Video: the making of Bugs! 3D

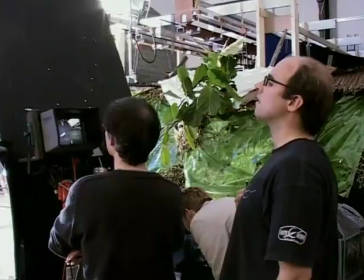(25:54)
In the film, there are a number of shots that we're calling visual effects shots, and what they are combined shots where we've put two separate elements together.
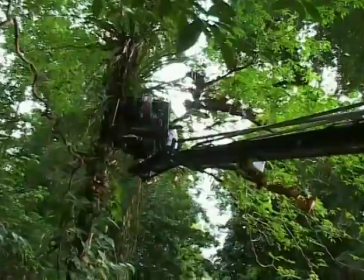(26:05)
We have a shot of a whole load of butterflies against a shot of the jungle.
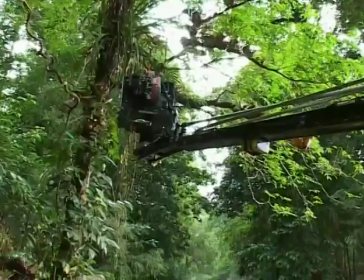(26:12)
My straightforward way of doing it is to shoot a beautiful background plate,
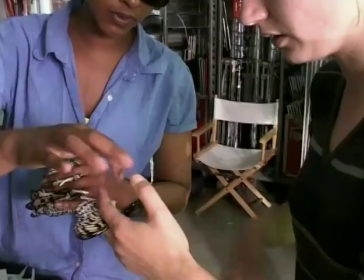(26:17)
then in the studio to release a handful of butterflies filmed against a green background.
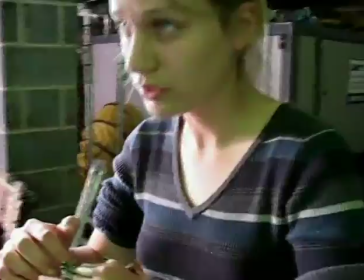(26:22)
We can then separate the butterflies from the green background and put them over the jungle plate, much like doing a collage.
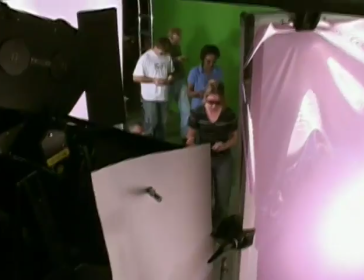(26:31) Okay, everybody just put us positions.
The plan is to have about three or four of us within an enclosure,
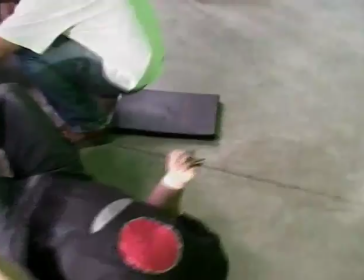(26:37)
so we're going to have to lie pretty much on the ground to make sure that we're not in the shot,
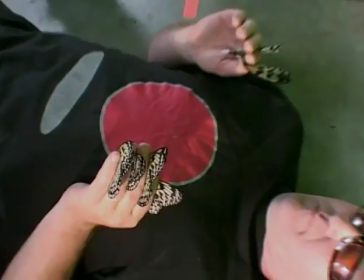(26:42)
and on cue we'll be releasing those as and when Mike feels he needs sort of more action in front of the camera. We can then enhance the feeling of 3D in the shot
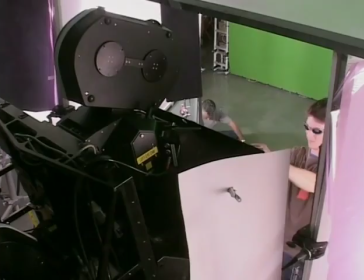(26:53)
by taking the two eyes of the camera and separating them a little bit,
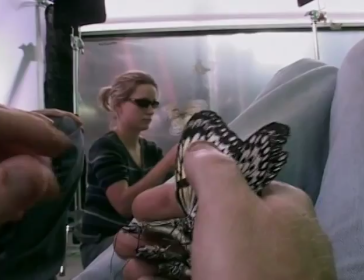(26:58)
which will make it feel like the butterflies are right out in the audience. Hopefully when the shot's all together, people will be grabbing around for these butterflies flying out in front of them, if we've done our job properly.
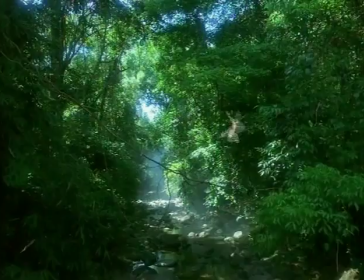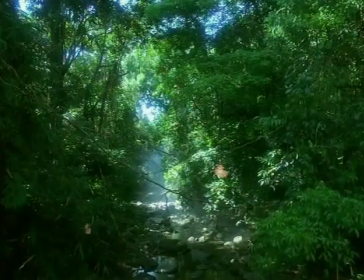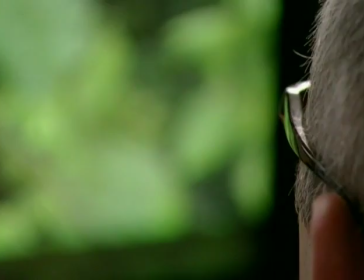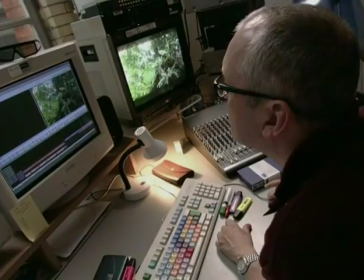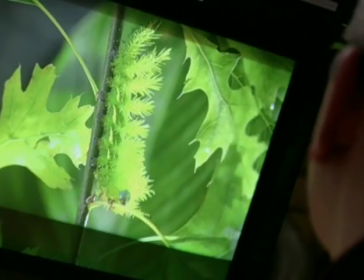(27:33)
There are some very interesting surprises when you're working in 3D. There are shots that are in 2D, you would think, well, perhaps, you know, it's a good demonstration of animal behavior or of the insect that you're looking at. But in 3D, they have a particular beauty. For instance, there's a shot of two beetles walking in the desert, leaving trails. It's quite a wide shot. The beetles are quite small in screen. And it's an interesting shot.
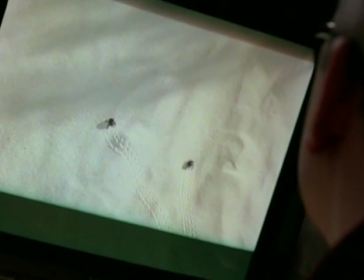(27:59)
It's quite an amusing shot when you see it in 2D. In 3D, it has a particular beauty that comes from the surface of the sand.
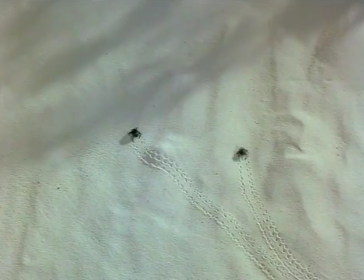(28:06)
You can see the ripples in the sand, feel the depth of those ripples in the sand. You can feel a sense of the dune moving up into the screen. And the beetles themselves are really just sitting on the sand. So real that it gives you a totally different experience when you're watching it, and a great deal of pleasure, much more than if you're just watching the shot in 2D.
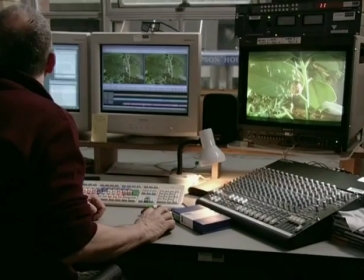(28:30)
And that is the beauty of 3D. This is the things that come out of the 3D experience.
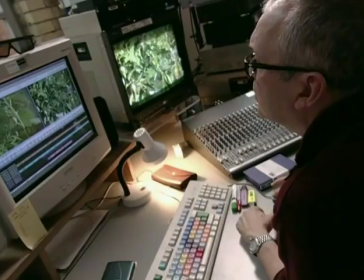(28:34) Okay, speak.
Well, the film is currently in its late stages of editing, and I'm looking at the cuts now as they come together.
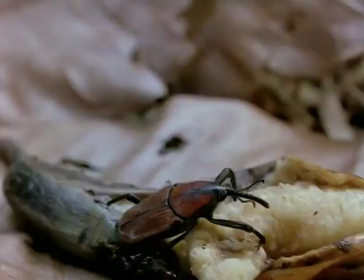(28:44)
Some of the things that are really stand out are the close-up of insects eating,
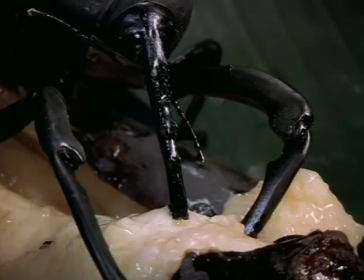(28:50)
which is really quite extraordinary and requires a strong stomach. And those scenes, I think, will be fantastically interesting for kids, and they're going to love them.
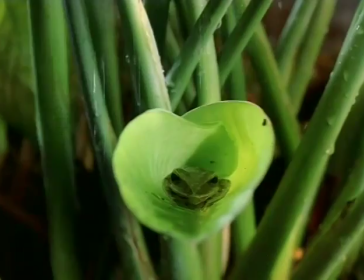(29:02)
There's also some beautiful, beautiful sequences, particularly the mantid hatching is just phenomenal, beautiful little bit of nature unfolding right in front of our faces in 3D.
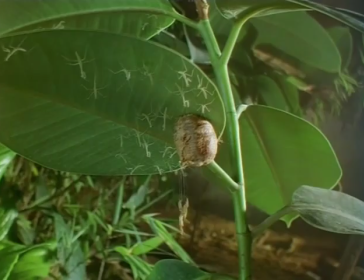(29:17)
It's wonderful. I mean, there's so many shots on this film that I think are incredible. Probably the best one is the, just because I couldn't believe the scale, was the
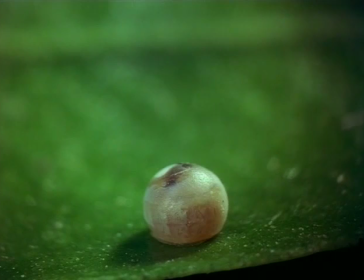(29:28)
Papilio caterpillar egg hatching, which is the size, I mean, it's absolutely tiny, this thing. It's like a dot. We had that blown up to the size of the IMAX screen and saw the life going on inside the egg, and it's quite awe-inspiring.
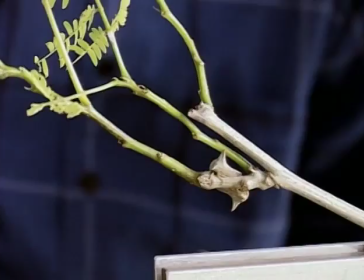(29:44)
And then watched that little caterpillar hatch out. That, to me, was just incredible.
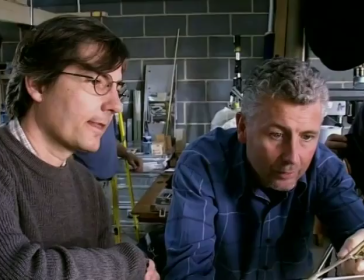(29:51) Are there supposed to be thorns on this plant? No. Oh. That's the whole thing.
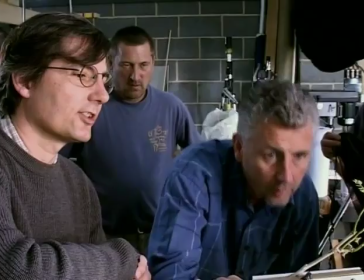(29:56) Apparently, although they look like thorns, they don't live on plants that have thorns. Oh, okay. But that's still their defense, is that critters, just other critters.